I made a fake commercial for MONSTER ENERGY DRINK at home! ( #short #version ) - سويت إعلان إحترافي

اهلا وسهلا فيكم بقناه زين عالم الدين، القناه المتخصصه بصناعه الكوميرشلز، اكثر شيء الكوميرشلز يلي خاصه بالبرودكتس والفود فوتوغرافي بشكل خاص. الاسبوع اللي مرق نزلت فيديو على القناه تبعيتي على يوتيوب بيحكي عن كيف عملت انا كوميرشل لمانستر انرجي دريم. هيدا الفيديو كانت مدته 50 دقيقة، يعني مدة طويلة كتير، فحبيت هيدا الاسبوع انه نزل هيدا الفيديو بمدة اقصر من هيك بكتير. فهيدا الفيديو حيكون نفسه زيته الفيديو تبع الاسبوع يلي مرق، حيكون مختصر. وبالنسبة لهيدا الفيديو الطويل يلي نزل هيداك الاسبوع، هيدا فيديو انا ماشي فيه from scratch، كيف بدك تبلش from scratch. هيدا بيفيد اكتر شيء المبتدئين البيجنرز، بيفيدهم لحتى كيف بدهم يستعملوا ادوات التصوير وكيف بدهم يستعملوا برامج الاديتنج مثل Final Cut Pro. فاذا كنت من المبتدئين ومن المهتمين بصناعة هيدا النوع من المحتوى، في لينك تحت بالدسكريبشن فيك تفوت علي بوصف الفيديو، بتاخدك على الفيديو الاول يلي هو 50 دقيقة موجود بشكل مفصل، المعلومات يلي حتكون مذكورة بشكل عام هون بهيدا الفيديو المختصر. وبتمنى من الكل يحبوا هيدا المحتوى يلي عم قدمه.
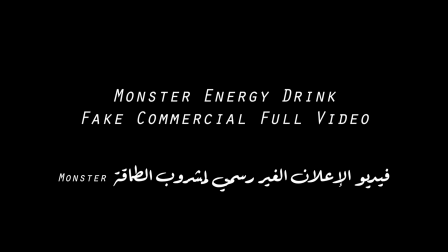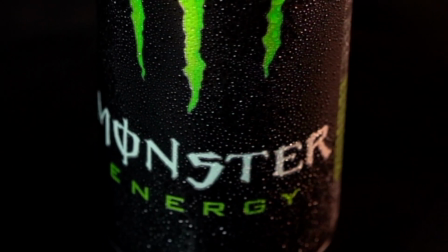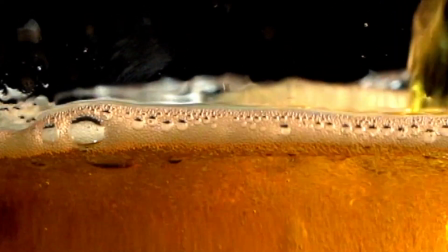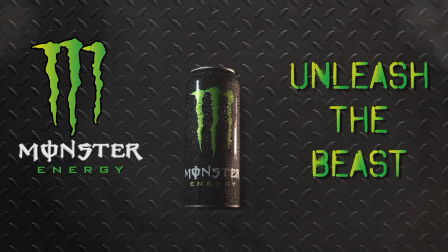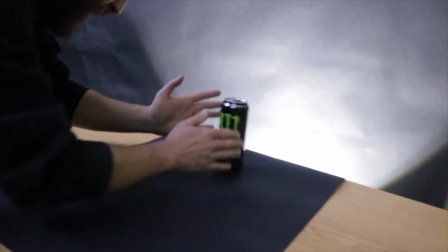(1:36)
اوكي، فبالفيديو تبع اليوم انا بدي صور فيك كوميرشل او اعلان غير رسمي لمشروب الطاقه مانستر انرجي درينك.
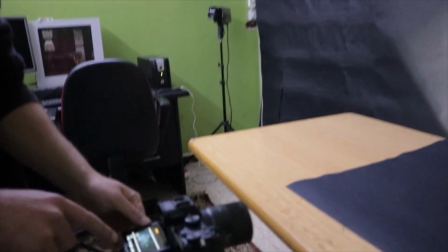(1:44)
فلحتى صور هيدا الاعلان في عندي مجموعه من اللقطات انا بدي صورها باستخدام السوني A7 مارك 3 تبعيتي،
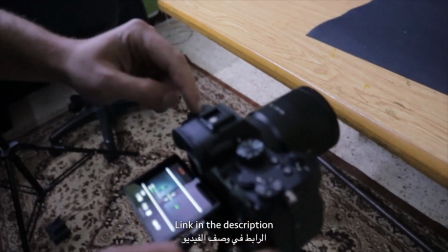(1:51)
طبعا اللينك تبعيتي اذا بتحبوا تطلبوها اونلاين موجوده بوصف الفيديو تحت بالديسكريبشن.
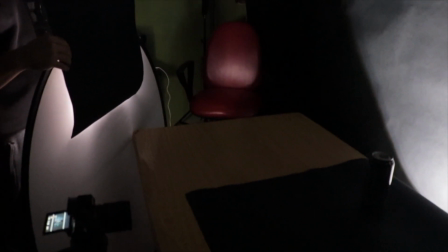(1:56)
فانا باللقطه الاولى عم بستعمل ضوء قدامه ديفيوزر وضوء ورا التانكي لحتى اعطيها باك لايت او ضوء خلفه،
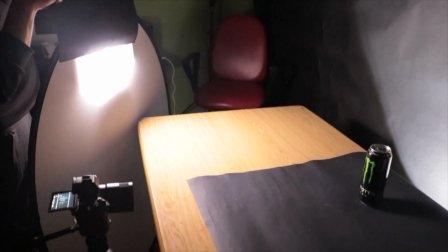(2:04)
وعم علي الكرتون شوي شوي لحتى ضوي عندي التانكي بالطريقة يلي انتو شايفينها بالفيديو هون، وهيدي النتيجة يلي طلعت.
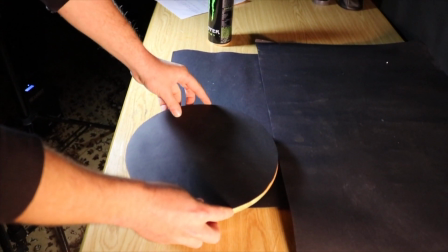(2:16)
اما باللقطة التانية فانا استعملت هيدي الخشب واستعملت معها كرتونة سودا مقصوصة بشكل دائري بهيدي الطريقة لحتى ما تبين معي بالكاميرا،
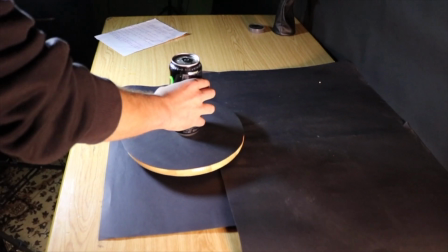(2:25)
باللقطة تكون معزولة ومبينين التانكي لحالها، وصورت التانكي بكذا اتجاه باستعمال هول اللايتنج يلي طبعا
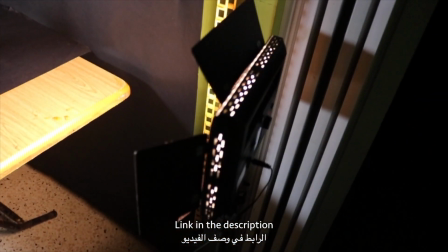(2:33)
كل شيء في لينكس موجود بالديسكريبشن تحت اذا بدكم تطلبون اونلاين مع الكاميرا.
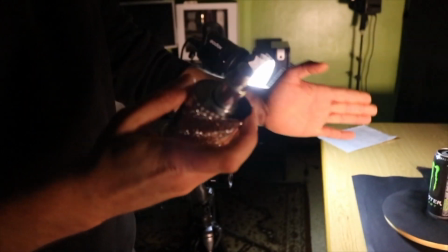(2:38)
استعملت مي والجليسرين لحتى رش على التانكي لحتى
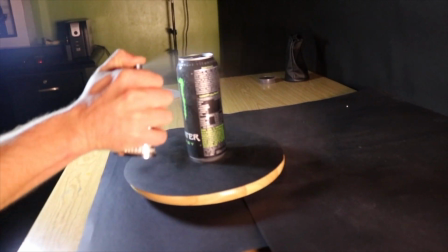(2:42)
تعطي اللوك انه هي بارده وعرقانه مثل ما نكون شايفين بهيدي اللقطه،
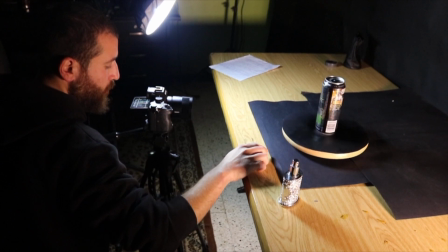(2:47)
وبلشت التصوير خدتها بكذا اتجاه وهيدي كانت النتائج.
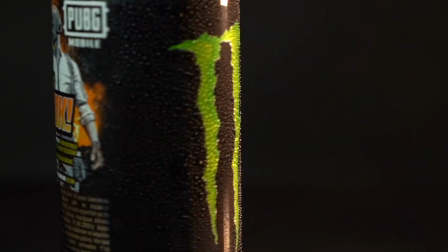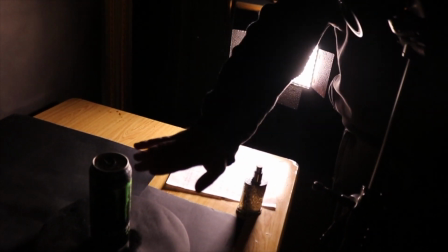(2:59)
اما باللقطه اللي بعدها كنت بدي بين اطراف التانكي هي وعم تلمع بطريقة اني مر الضوء مثل ما نكون شايفين،
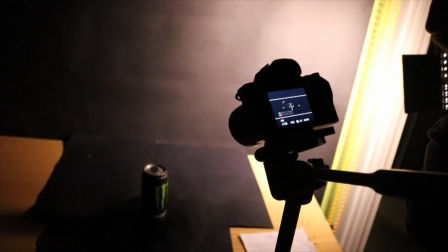(3:07)
والكاميرا ثابتة على الترايبود، وهيدي كانت النتيجة.
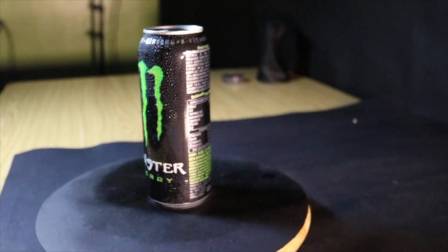(3:12)
بهيدي اللقطة كان بدي بين لوك التانكي هي وعرقانة جدا مبينة باردة وعم بتنزل نقط مي عليها،
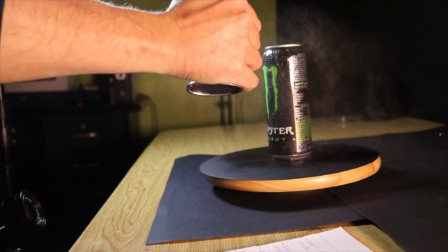(3:20)
فاعتمدت انه صورها ثابتة والكاميرا على الترايبود ورش عليها كمية كبيرة من المي والجليسرين مثل ما نكون شايفين، وهيدي كانت النتيجة.
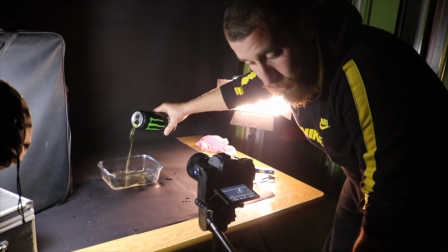(3:30)
اما بهيدي اللقطة كان بدي طلع التانكي مع اللوجو هي وعم تسكب الانرجي درينك منها،
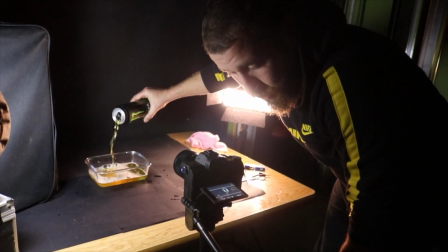(3:35)
واستعملت طبعا تابروير ازاز لحتى ما نكون عم نكب الدرينك على الارض او على الطاولة، وهيدي كانت النتيجة.
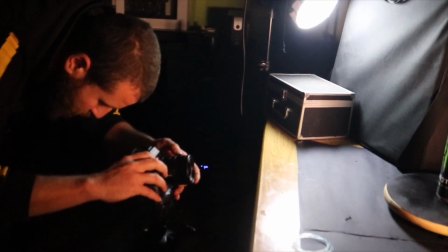(3:46)
بهيدي اللقطة اللي هي اللقطة الاخيرة اعتمدت انه الكاميرا تكون مطلعة التانكي كلياتها،
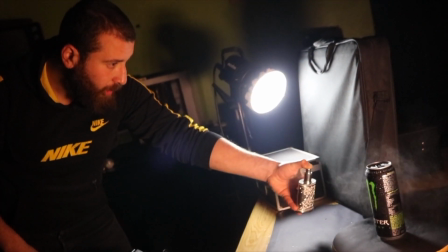(3:52)
وطبعا رجعت رشيت مي وجليسرين لحتى نجدد هيدا اللوك بانه التانكي تبين باردة،
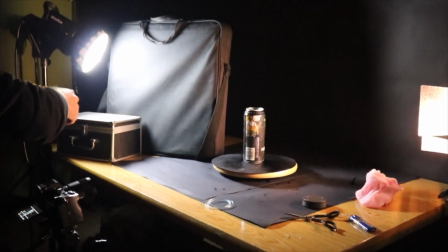(3:58)
واعتمدت اني اخد كذا روتيشن او كذا برمي للتانكي لحتى بعدين اقدر اعملها
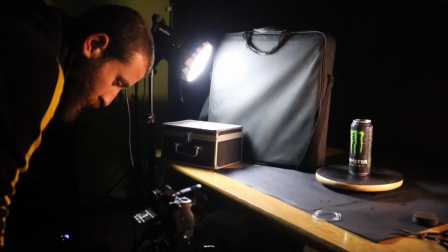(4:03)
ماسك واعزلها للقطة الاخيرة مثل ما حتشوفوا بعدين بالأدت، وهيدي كانت النتيجة.